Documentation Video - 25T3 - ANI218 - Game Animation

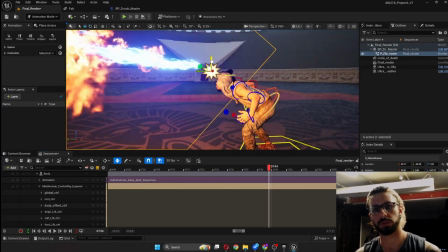[8:14]
After choose my effects, I just position the effects in the direction I want and the position.
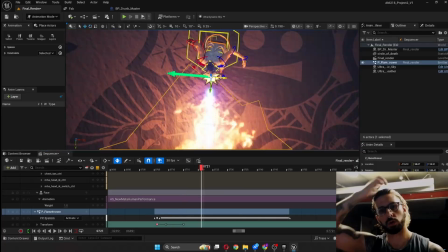[8:21]
And I use also like add on the sequencer and add like a trigger,
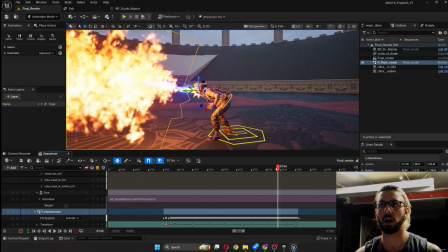[8:27]
and deactivate the auto activation from the outliner.
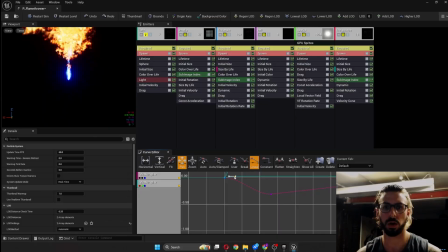[8:33]
So this way the effects are just gonna pop on whenever I want.
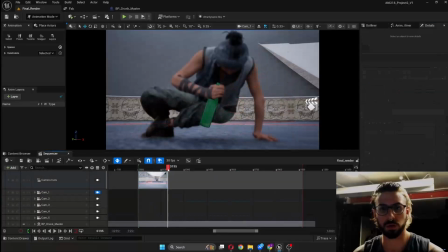[8:40]
So the next step was the longest one, and the one I created the shots.
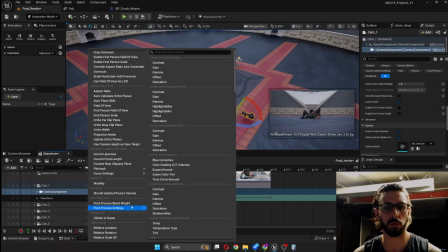[8:44]
So like I created the shots, try to simulate the same as the video game Yakuza Like a Dragon,
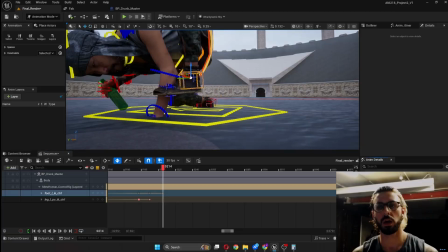[8:51]
because they have like a really good and really dynamic shots,
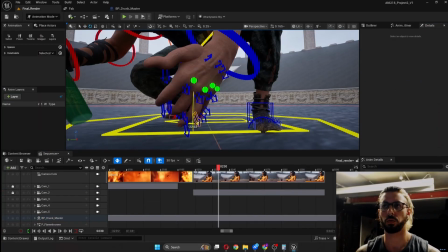[8:56]
the camera movements, and try to bring a little bit of comedy to the scene.
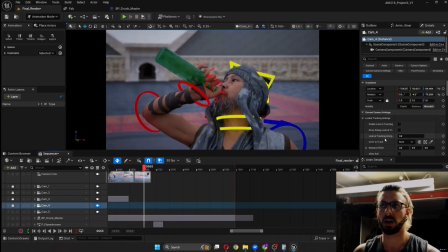[9:01]
And that's what was my purpose, because I think my character is this kind of character, you know, like he's gonna do some crazy stuff.
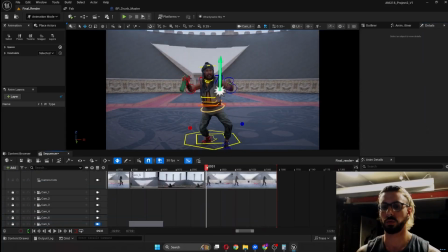[9:09]
He's a drinking master, so I try to add a little bit of this comedy to the scene as well.
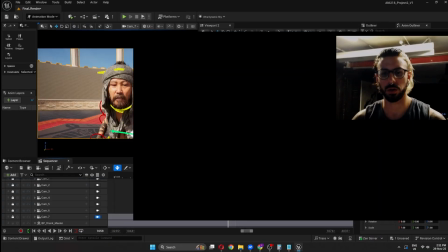[9:18]
And of course, along the way, during the camera shots, I noticed a few animations need to be fixed. So I was fixing on purpose to the shots look good, not to the whole animation look good.
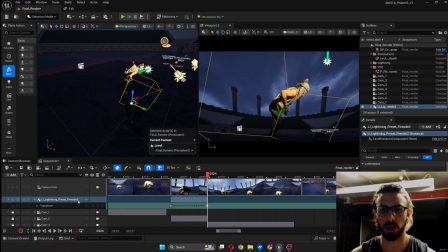[9:35]
Start to get into the end, I add some lights,
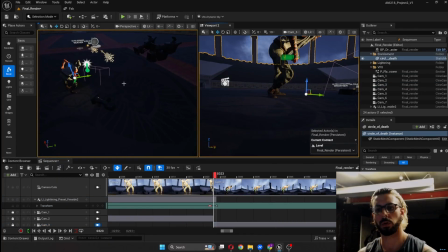[9:40]
and I try to get from a level they call the MetaHuman lights.
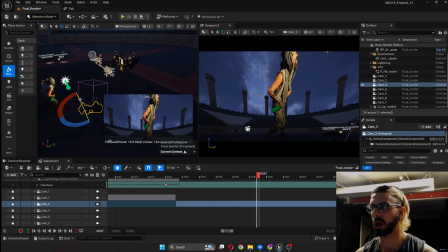[9:45]
This is a free asset from Fab as well. And they make like a whole scene to do
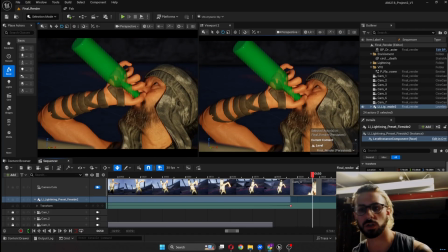[9:52]
this light, so I kind of like export as a level instance, and I use on my scene.
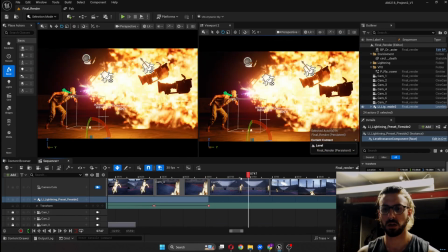[9:57]
I just change a few things, and I think it works well.
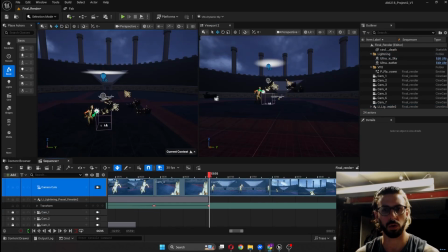[10:01]
I was just like, I had to move the lights along the way because my camera shots was from multiple angles.
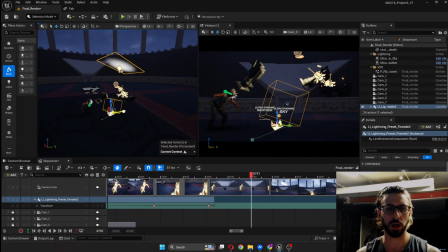[10:08]
So that was a little tricky to make the character looks
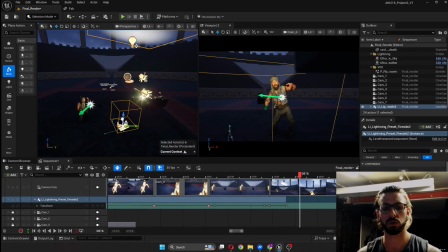[10:14]
good all the time, especially because I wanted to show his facial features all the time.
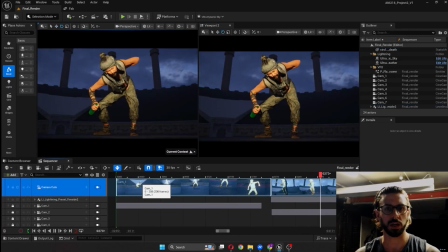[10:21]
And yeah, that was it. But I think I was happy with the end result.
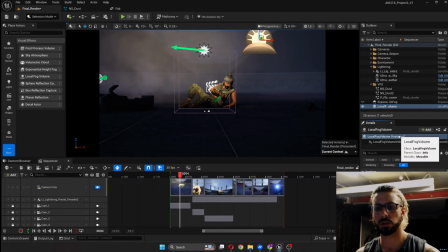[10:27]
After the lights was aside, the camera shot was done, I started to play around with the dust particles I'd done before.
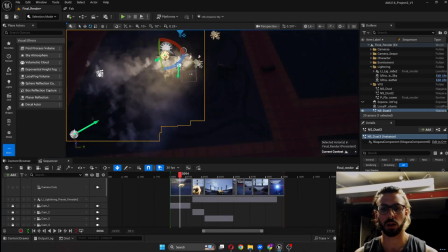[10:35]
So I move around and then try to make look good to the scene, not too much, not too little,
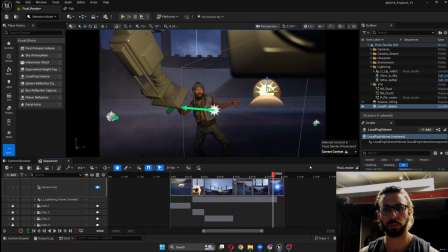[10:41]
but actually making the scene a little bit more alive and more realistic.
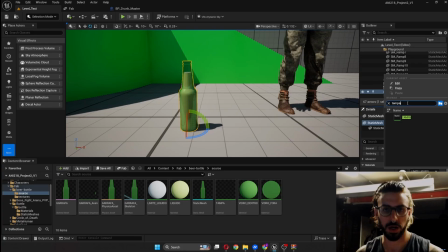[10:50]
Next to the end, I noticed something, and I tried something else because I noticed like the bottle he was holding was empty,
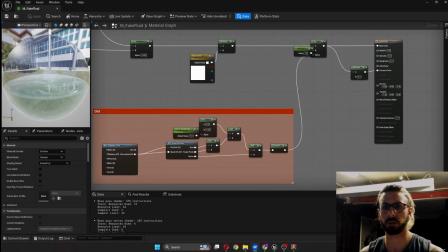[10:57]
and I think it would be fine for this project, but I tried to give a little bit more.
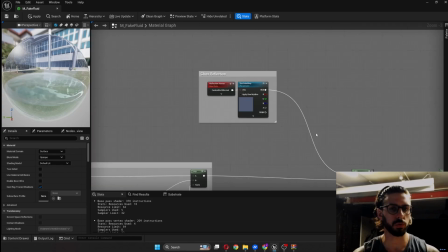[11:03]
So I look at a few tutorials to simulate water,
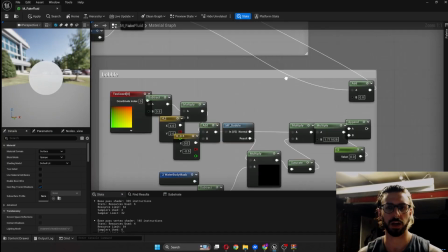[11:07]
not do like a water simulation, but actually faking it using a shader.
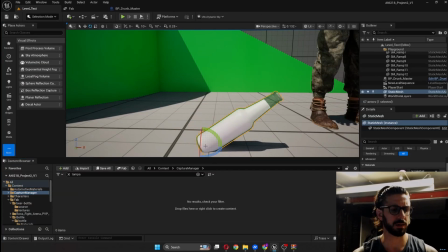[11:12]
So I tried to do at the beginning, and I spent a lot of time having trouble because it wasn't working.
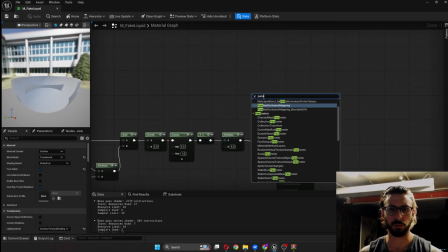[11:20]
But after a while, I discovered the problem was just like a few features I have to take, and it works really well in the end.
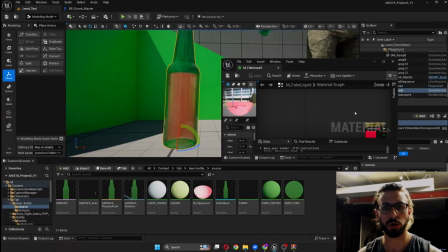[11:29]
I tried to also like get already done from like another artist, but didn't work well for me.
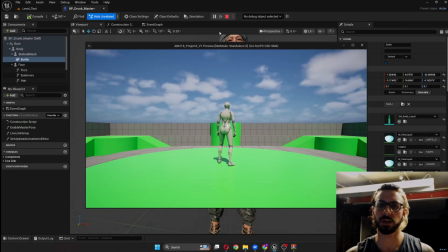[11:37]
So I keep the one I did it first, and I think adds like a little bit more to the scene.
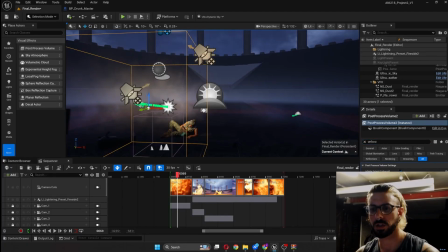[11:48]
In the end part, I just add a local fog.
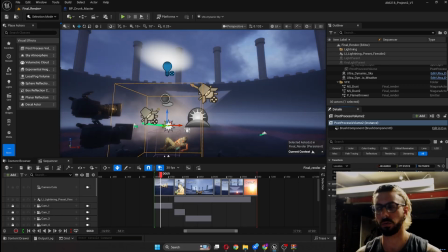[11:53]
So I follow a few tutorials and I see like the local fog could give a little more depth to the scene.
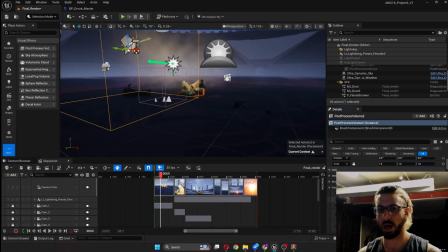[11:59]
So I add like a local fog, I change a few features to look good.
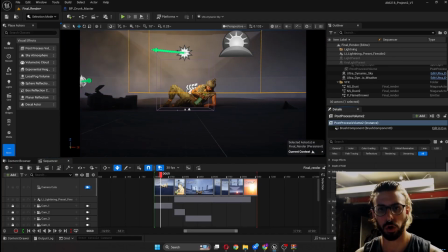[12:04]
And I also add like a post-processing volume. So this way I could change a little more of the colors as well.
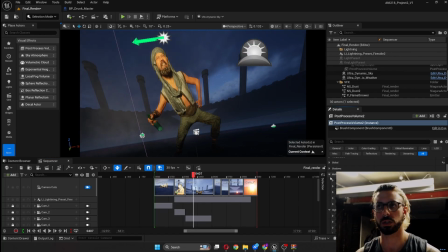[12:13]
Nothing too crazy because I'm still learning how to do it, but it was enough to bring the scene a little bit more alive.